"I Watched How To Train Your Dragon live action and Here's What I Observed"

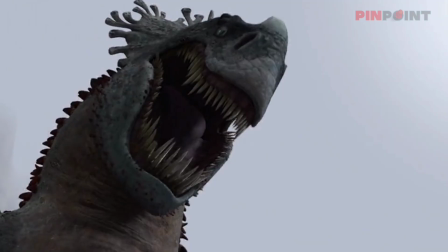Those spots only make her look red. Her massive head appears to have a crown-like formation, and she has a huge bump on her nose.
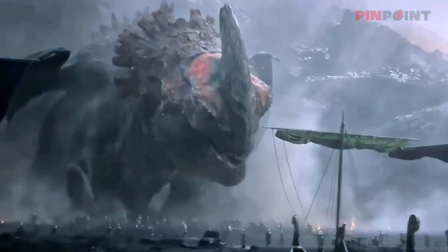On the other hand, the live-action version has a complete makeover of the Red Death while retaining her overall appearance.
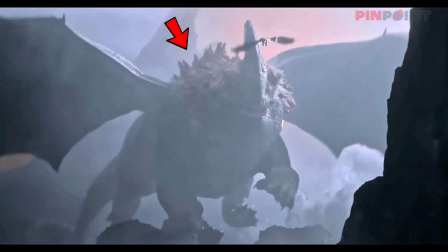She's still massive. She still has the jagged spikes on her back as well as the massive rock-like structure at the end of her tail.
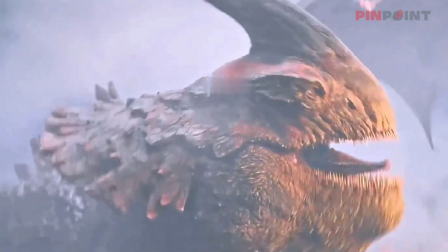However, like most of the dragons, Red Death's head was redesigned. She now has a chameleon-looking head with a massive, fully grown horn on top of her nose. They finally made the top of her body completely red instead of just adding red spots.
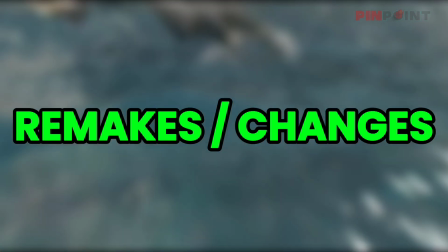The introduction to Burke is similar to the animated counterpart.
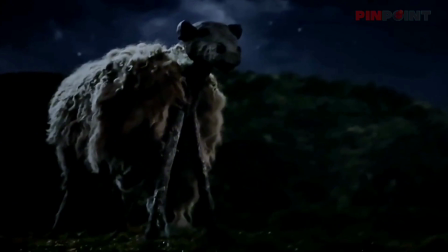The difference is that the Vikings use a dummy sheep to lure the dragons instead of a real one, like we've seen in the animated film.
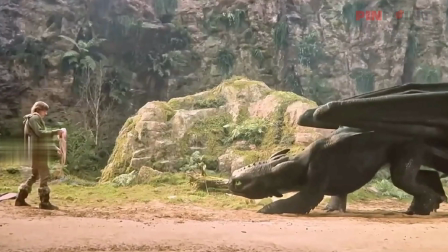Toothless' first meal scene was one of the most popular interactions between Hiccup and Toothless.
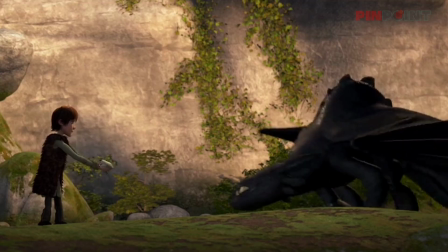I think it's one of the most important parts of their story of friendship.
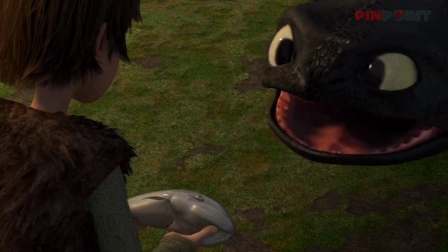Hiccup learns that he has no teeth at first when Toothless opens his mouth trying to grab the fish, so he gives him the name Toothless.
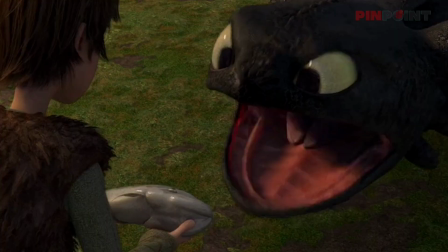In the live-action adaptation, they did exactly the same thing, which is pretty dang good.
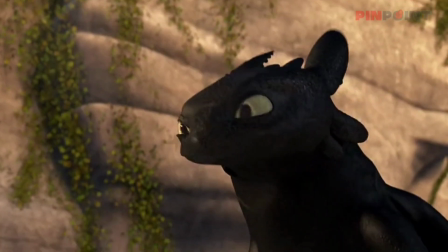The difference I noticed is that in the animated film, Toothless spits out half of the fish and offers it to Hiccup, the tail part.
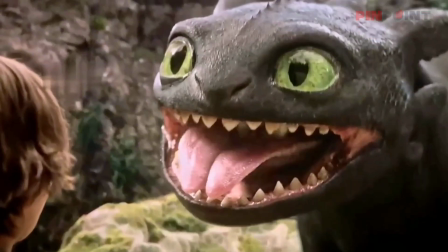However, in the live-action version, instead of the tail, Toothless offers the head part of the fish.
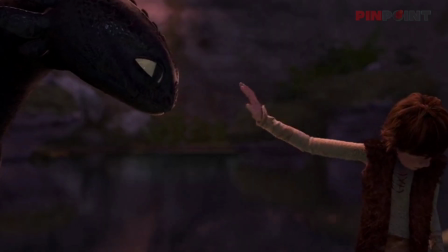Then we see again the most iconic moment, the touch of trust.
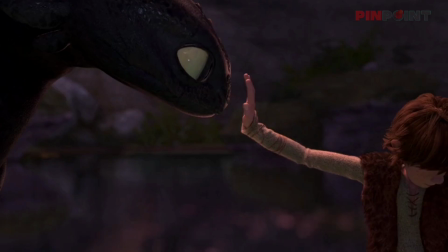This particular scene has been discussed by fans and animators, because of an animation error with Toothless' head, that it leans toward Hiccup's hand too early.
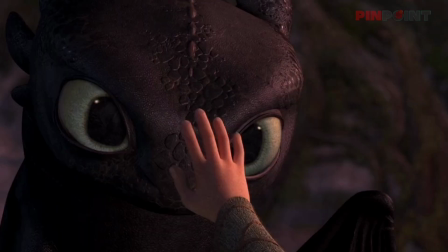However, it turned out to be unique and somehow looked natural, so the director decided to leave it as is.
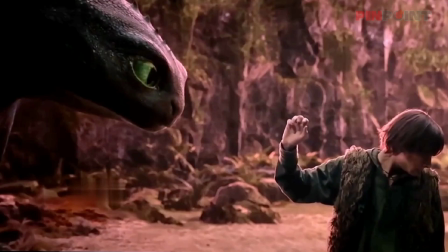In the live-action adaptation, it's still the same, but I don't think they recreated the same animation mistake.
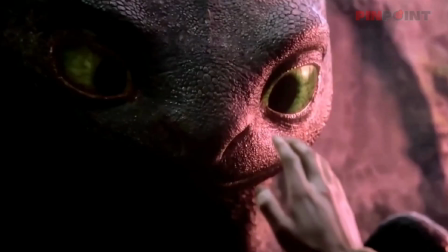What I observed instead is that Toothless gulps before reaching Hiccup's hand.
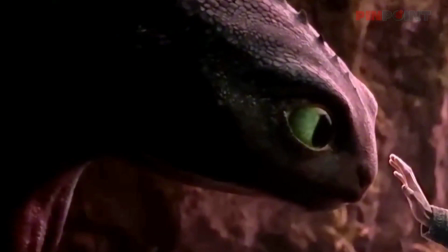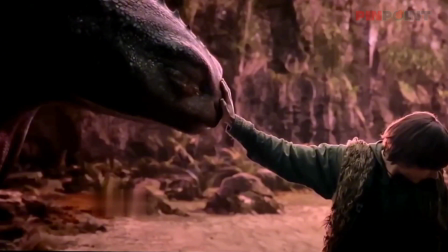This suggests that even Toothless, as a dragon, has fear when interacting with humans.
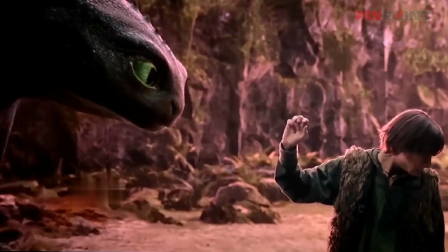Kudos to the entire production team for this. It may not look the same, but it's more dramatic, with emphasis on the emotional feeling of Toothless.
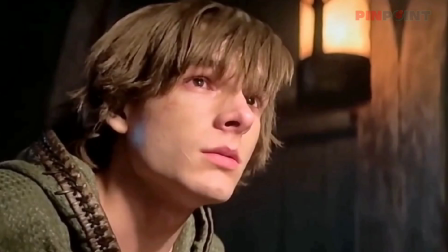We also get to see how they preserved Hiccup's scar in the live-action adaptation, as this is where the second animated film's story is rooted.
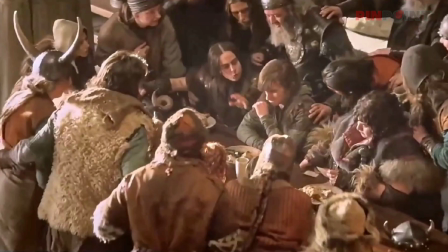Probably an early hint for the live-action sequel. When Hiccup is gaining popularity for how he manages to take down every dragon during their test,
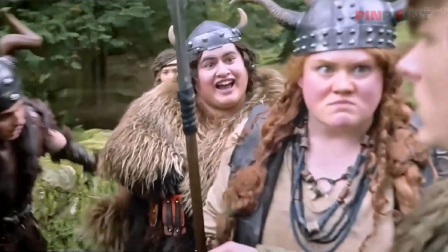he is then followed by his friends, confronting and asking how he did it.
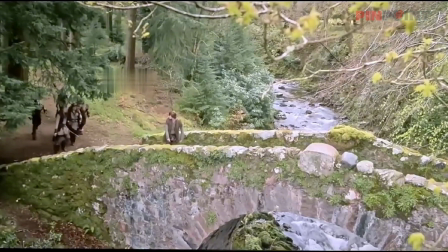But what we can notice is the bridge scene. I don't think this scene aimed to copy the animated film because it's different.
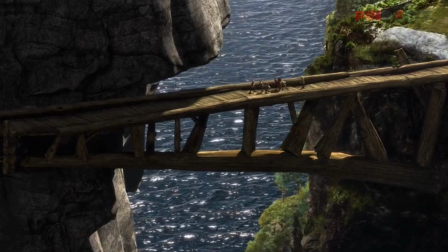In the animated film, the bridge scene looks like it connects to separate islands.
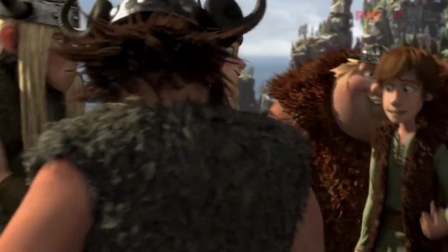I left my axe back in the ring. You guys go on ahead. I'll catch up.
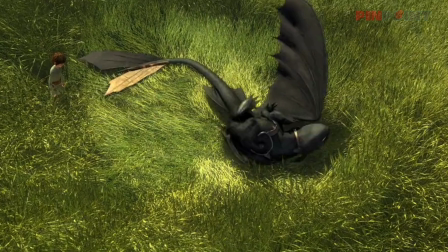I also spotted a minor change. In the grass scene, in the animated film, Toothless is itching on a grass field where they landed after their failed flight.
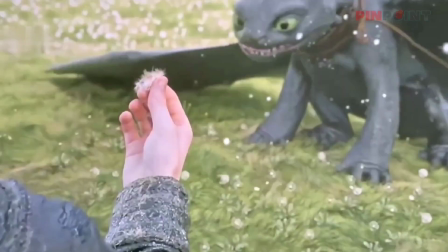They remade it in the live-action version.
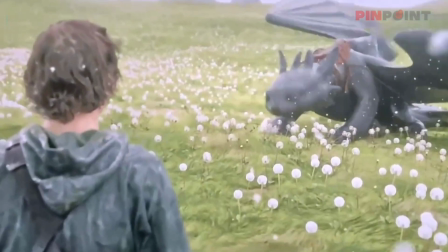However, instead of grass, they changed it into a field of dandelions, which Toothless gets allergic to and sneezes a lot, not itching.
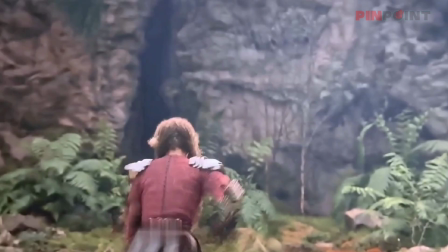When Astrid finds out that Hiccup is keeping a dragon as a pet, she immediately runs away but is stopped by Hiccup and Toothless flying her away.
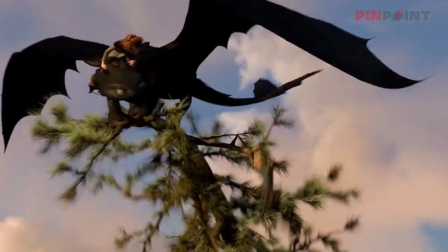In the animated film, Toothless hangs Astrid on top of a tree while Hiccup tries to explain to her.
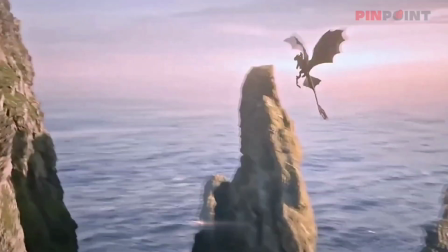In the live-action version, instead of a tree, Astrid ends up being dropped on top of a cliff.
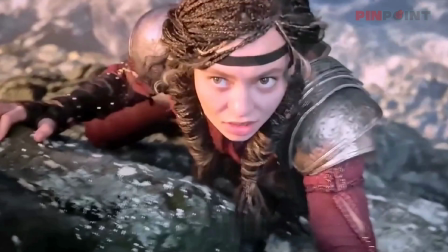I understand why this change was necessary. The director might want to make the scene more relatable to real life.
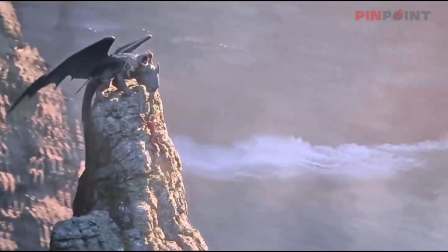If they brought back the idea of hanging Astrid on a tree, that might be less realistic, since Toothless is large,
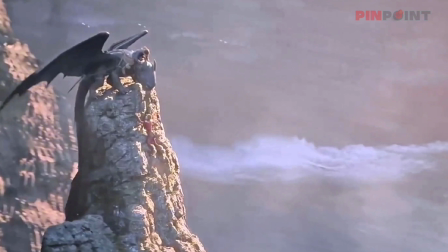like a horse, or maybe larger, and no tree could hold that weight, especially at the very tip of it,
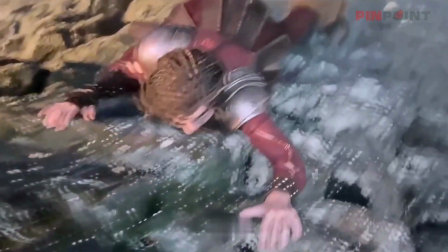plus the weight of Astrid and Hiccup.